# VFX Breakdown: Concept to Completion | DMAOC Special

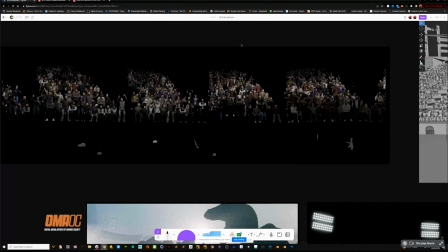[16:22]
So the same camera has been used in Nuke. It's been using Clarice. It's been used in Blender.
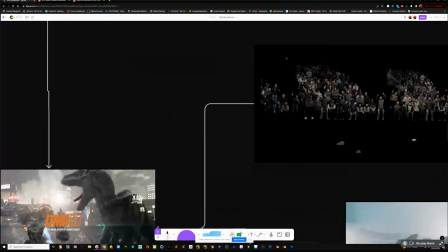[16:27]
We're using the same baked camera. So it matches perfectly. And make sure you're using the same frame rate as well.
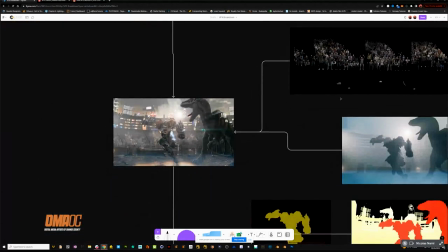[16:34]
Otherwise it won't work. So once we added the crowd and then we took that volume pass.
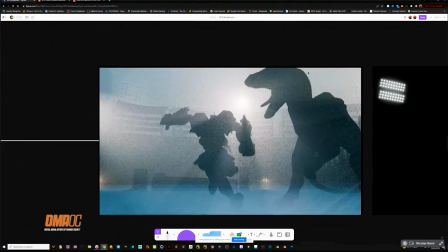[16:41]
So this is those like the environment volume that we created, those light rays.
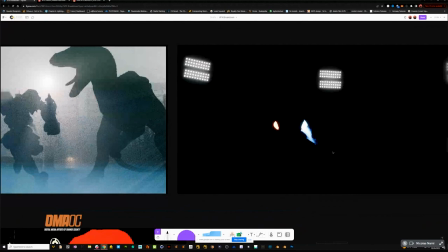[16:46]
And this is all done in 3D and our emissions pass, which is anything in emissions, anything that glows. So those lights, his boosters, the fire, and we bring those together with our crowds.
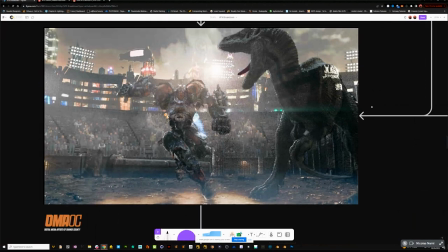[16:58]
Now we're starting to get, okay, we have a crowd. We got the boosters coming in there, you know, going from up there to down here.
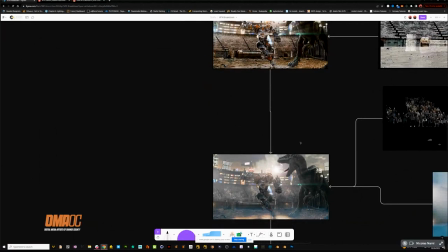[17:05]
It's starting to come together. And that environment, that fog is starting to really help blend things.
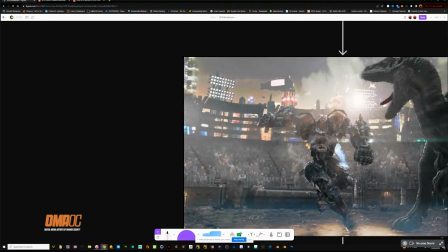[17:11]
And you'll see right now that the crowd doesn't look very well Compton.
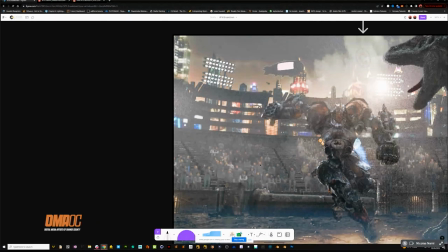[17:14]
And And that's because later down the chain, I added a bunch more smoke and then it started looking more correct. Like they started fading into the background and the background got faded more. So you'll see.
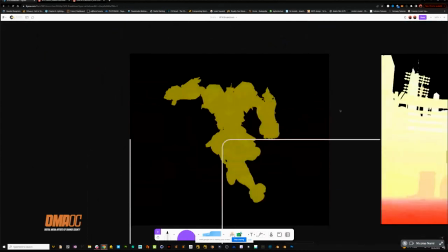[17:30]
Then using again more masks from the robot or whatever.
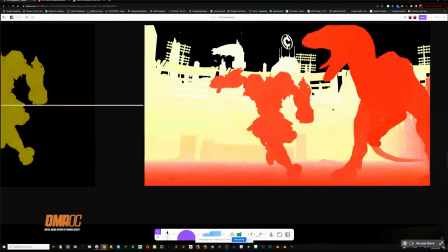[17:36]
And this is called a depth map. So this is another pass that you can get. This is how you can create depth of field in compositing. This is how you can pull masks so that you can even make it look like characters are running through smoke.
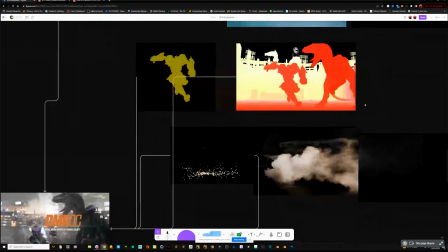[17:51]
But depth pass was really helpful because then I could comp in dust.
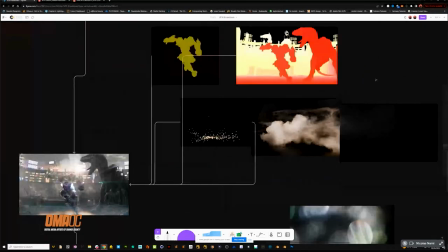[17:56]
I could comp in smoke effects, spark effects, and a bunch of stuff into this scene.
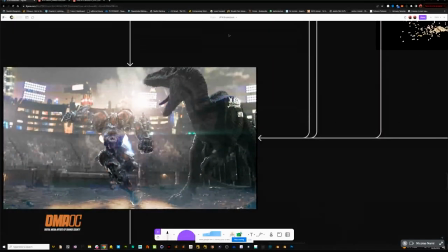[18:04]
So now we're getting depth. We're getting smoke and a bunch of other cool stuff.
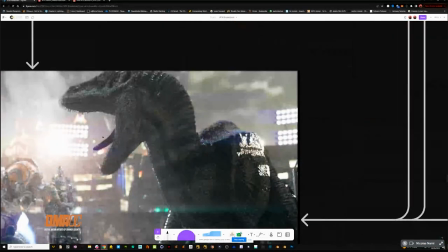[18:09]
And there was another effect, and it's hard to see right here, but I had the dinosaur have spit in his mouth.
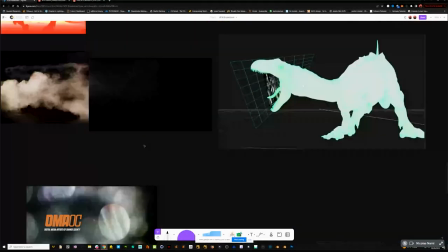[18:14]
And I didn't want to do that in 3D because I was like too lazy to do a whole simulation.
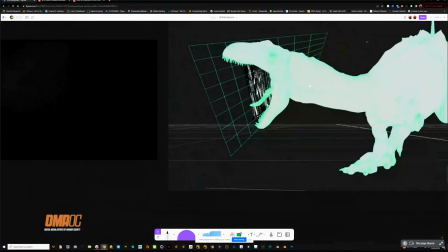[18:19]
So what I ended up doing is I took the geometry into Nuke.
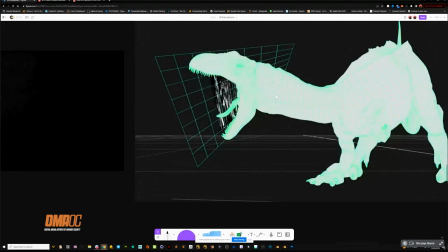[18:25]
You can bring the 3D animated geometry into Nuke. And I found a slime stock photo. And I was able to put it in his mouth and animate it and stretch it. And it just gave the illusion that, oh, he's got spit in his mouth.
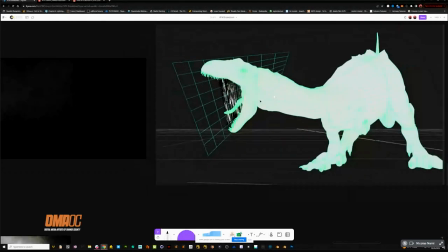[18:41]
And screen that over or add it over and voila. suddenly a dinosaur spit in his mouth so sometimes there's things that we spend a long time in 3d like trying to rig up this whole thing in houdini and and a lot of times you can get away with this stuff if it's really
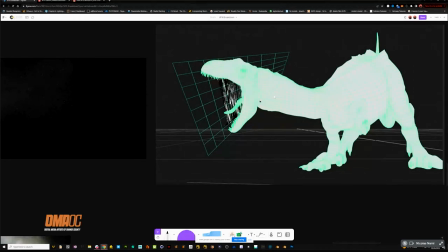[18:57]
fast a lot of motion blur it's all about the context you can just create the whole effect in nuke and in compositing and
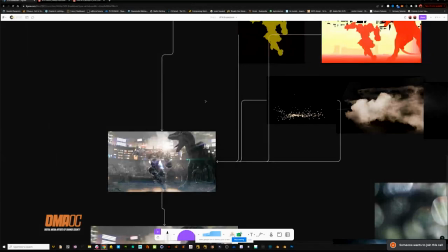[19:05]
i think this is a step that a lot of 3d artists just kind of forget they're like oh i rendered it out of octane with some glows and I'm going to put it up. And it's like, to me, you're missing a whole nother step of adding that, that, that next level.
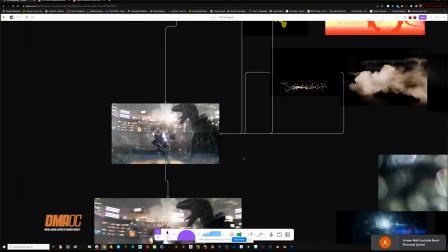[19:20]
And so going into comp, you can really start amping up your renders. So now we're starting to get somewhere, starting to look a lot nicer.
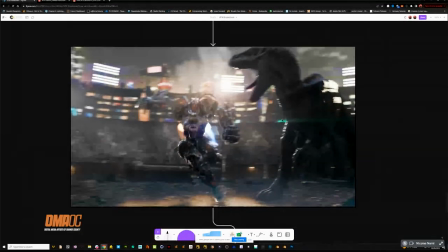[19:28]
And now look at this. This is so funny. The camera, once you turn the motion blur on, it's suddenly all is blending together. And that's what always makes me laugh. Cause you know, if this would have been a slower we're moving shot, not as much movement.
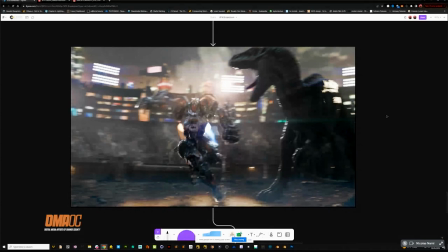[19:43]
I probably would have spent more time on some stuff, but I thought, you know, the camera's moving, the characters are moving. It's very fast. Um, so I didn't worry about a lot of stuff cause I thought it's all going to be
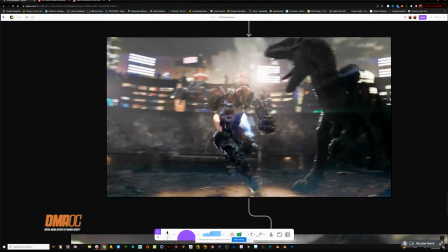[19:55]
covered up by motion blur depth of field and a bunch of other stuff. I kind of was, you know, trying to get to the end result as fast as I could. And so I, but I knew in context, Oh, the shot's moving fast.
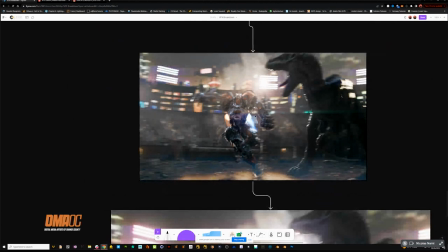[20:09]
We can get away with some stuff. So yeah, it starts looking more cinematic and a lot cooler. And the motion blur was all done in Nuke. I just used the Nuke motion blur. Normally, it's probably better to do, render out what's called a motion vector pass.
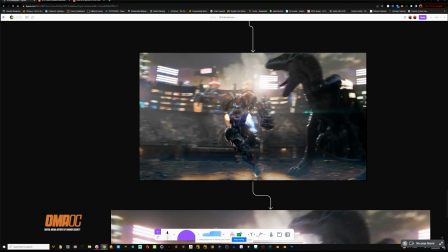[20:23]
That's another pass that can give you data and information on how motion blur actually works. But I just did it quickly.